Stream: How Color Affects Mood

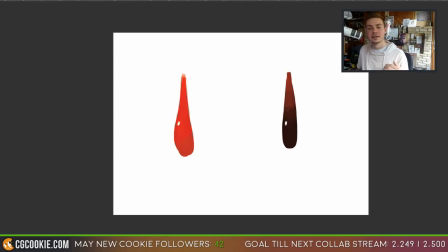by the end of the movie the mom is in a relapse facility or not a
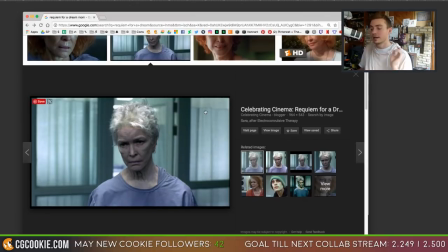relapse facility in a hospital and her hair is completely cut off except for the gray very light silver hair that has grown back in and her her life is just gone and i like that uh the comparison between um when people have when people are very colorful and when
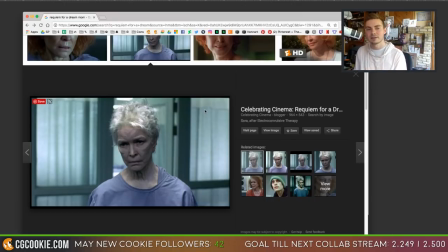they become depressed or something happens to them the color fades and in this sense is a very literal interpretation where her hair literally has no color
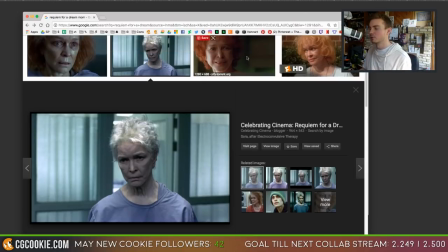and you can see the transition through the movie of it being this very bright color even with her wardrobe they they try to have her in these more bright colors and then by the end
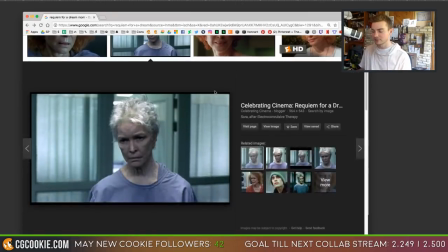she's wearing this hospital smock that is this very desaturated blue and with gray very white hair so that is a great example
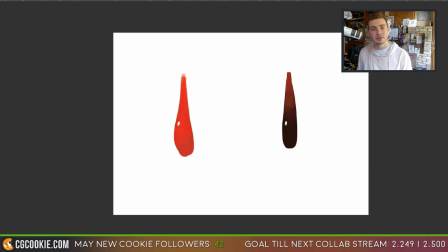of using color as an advantage to telling a story behind a character without having to say anything and those are the type of movies that you need to be watching to get inspired by working with color on a deeper level because those are the ones that kind of will
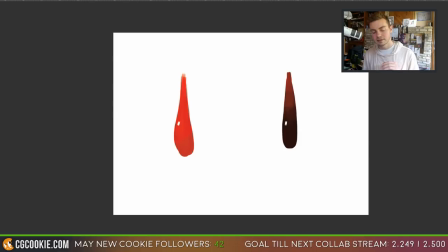take storytelling and make it so much richer and so much deeper than just the surface level of what the characters are saying out of their mouths okay let me do and
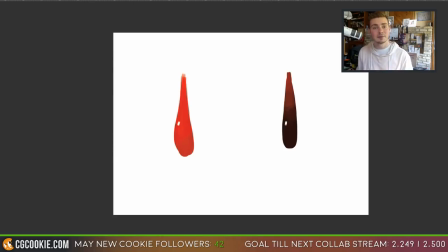the second one was Blade Runner I feel like I honestly have to watch it again just because the first time I watched it i was drawing and i feel like i didn't get the experience that i probably should and especially since that's that is such a classic in the sci-fi genre i will give it another try i did like it though i'd make i shouldn't make it sound like i didn't like it i
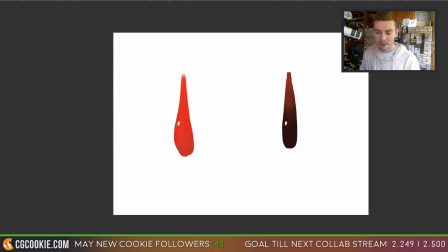did like it i should watch it again okay let's see here there was one other thing that i wanted to talk about oh yeah so then even with our
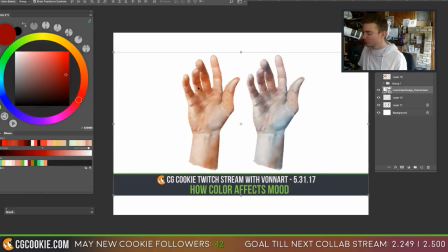promo image for this stream here this
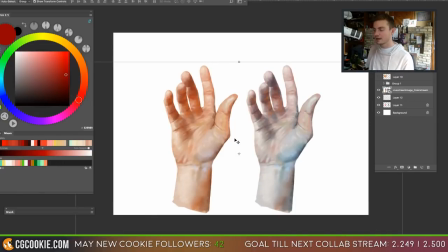hand we did a couple of streams back and originally it was supposed to be a demonstration on how to shade the hand and then we did a quick color correction on the one that you see on the left here and this blue
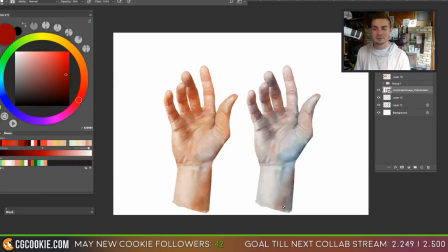one came up and i found it very intriguing and even on the stream you probably see me kind of go through like whoa like what what's happening here and that's because my mind is racing with how this is making me feel and what emotions are being evoked from this hand and originally i
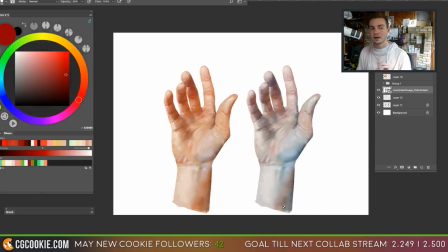thought it would make it look dead but now this hand doesn't necessarily remind me of just dead i feel something different from it and it's just this very cool very um it's almost like something bad happened where the first one it's so warm and vibrant and this is this the hand
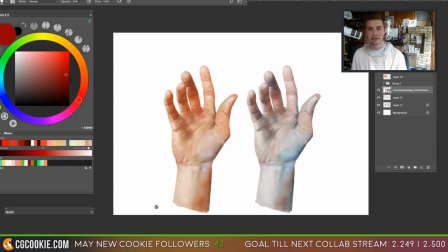that we're probably most familiar with and the one that we probably would paint if we were going to draw a character if you're going to draw a caucasian character but then the blue one it takes a little bit more of when you look at it it takes more to kind of let it soak in and really decipher why
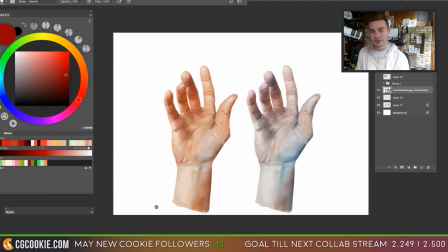are these colors chosen why did the artist decide to have these colors represent a hand and that's why this was the image to kind to represent the stream today. Okay, now that is most,
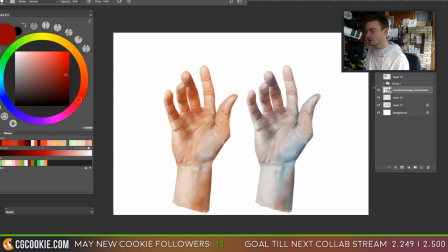so I know we've burned about an hour already and that was a good blunt of what I wanted to talk about today, so I'm glad I was able to say that. And the last thing, even with these hands, are the idea between warm and cool. A warm color palette will typically invoke different motions than a cooler color palette.